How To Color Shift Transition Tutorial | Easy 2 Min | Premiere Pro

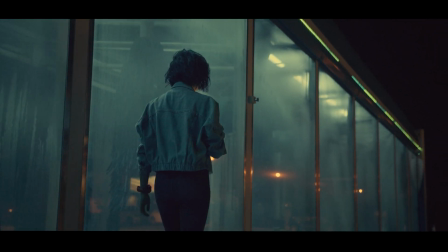0:00 I'm going to show you how to aid your transitions using color, and you can do it in just 2 minutes.
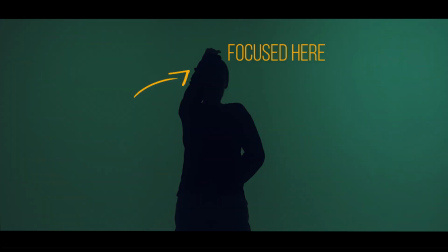0:05 For today, we'll be looking at match cut type transitions. This means the subject from one shot is more or less matched with the subject of the next frame. You can use this concept for more ways, you just need to imagine them. When you're storyboarding as well as editing, you should look for frames that create a more fluid movement for your eyes. Don't force the viewer to dart across the screen because you moved the focal point. Give it some natural fluidity.
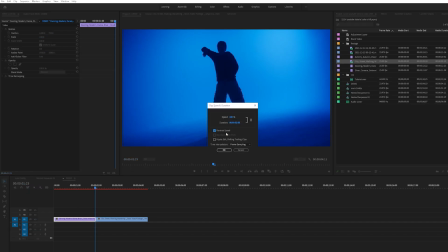0:27 This is where the color shift can come in handy. Here we have two clips. I picked these clips because I noticed both of them put one of their hands up.
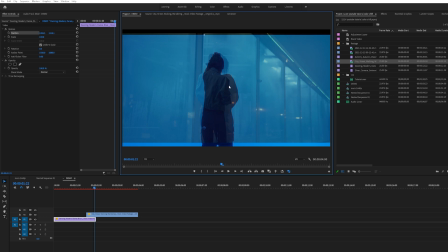0:34 After resizing and reversing, it looks like a decent match cut. Now let's just aid the stark jump with a hue shift.
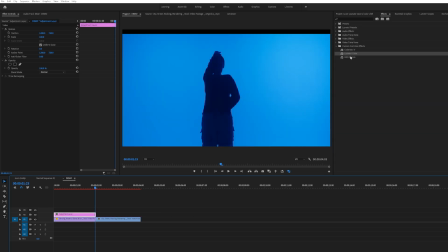0:40 There are a few ways you could do it, but the general idea is that you keyframe color effects. For this one here, I'll throw Lumetri and RGB curves in on an adjustment layer.
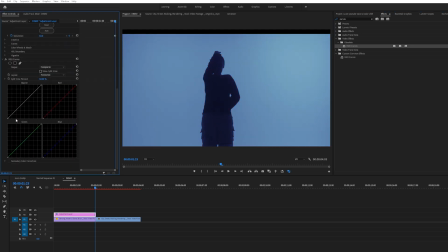0:50 Keyframe the temperature, brightness, exposure, etc. and shift the hue to match the second clip.
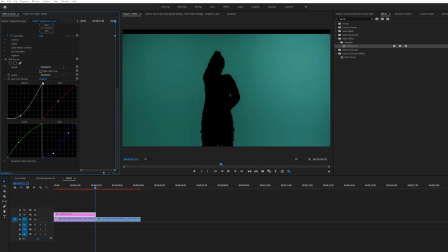0:56 It's a pretty basic small touch, but that's what editing is. For this one, I just used opacity for the general adjustment layer.
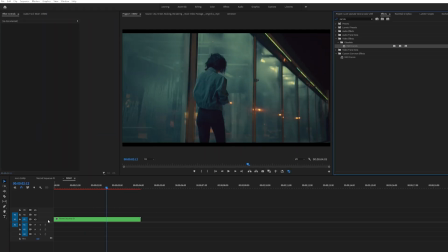1:05 Throw on a speed ramp and things are blended well.
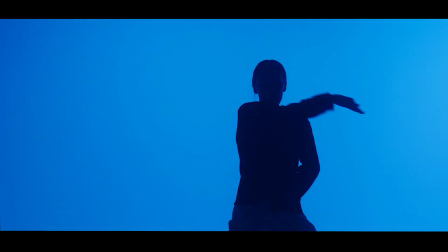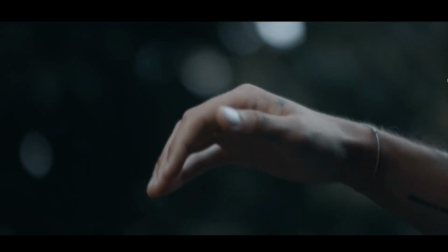1:13 Here's an example from Sam Colder.
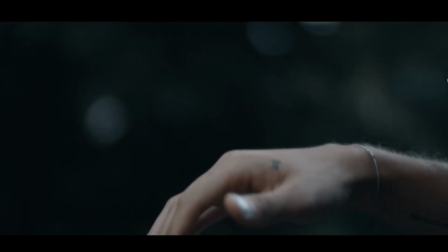1:15 Obviously he threw in some time remapping and rotation to better match the cut, but you can see a hue shift in the first shot to better match the second shot.
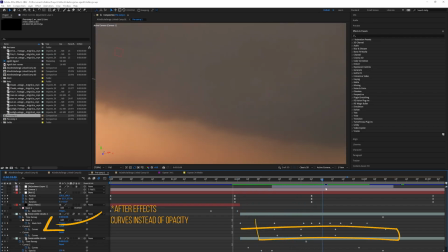1:22 And another example that isn't a match cut, from a recent project of mine.
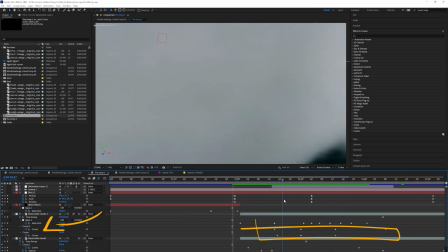1:27 You can see the curves, keyframes I had here to shift into a dark orange hue.
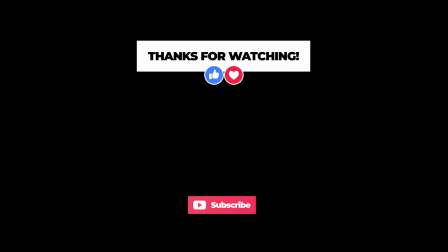1:32 If you want to know how to do that transition, check that video out here. Thanks for watching.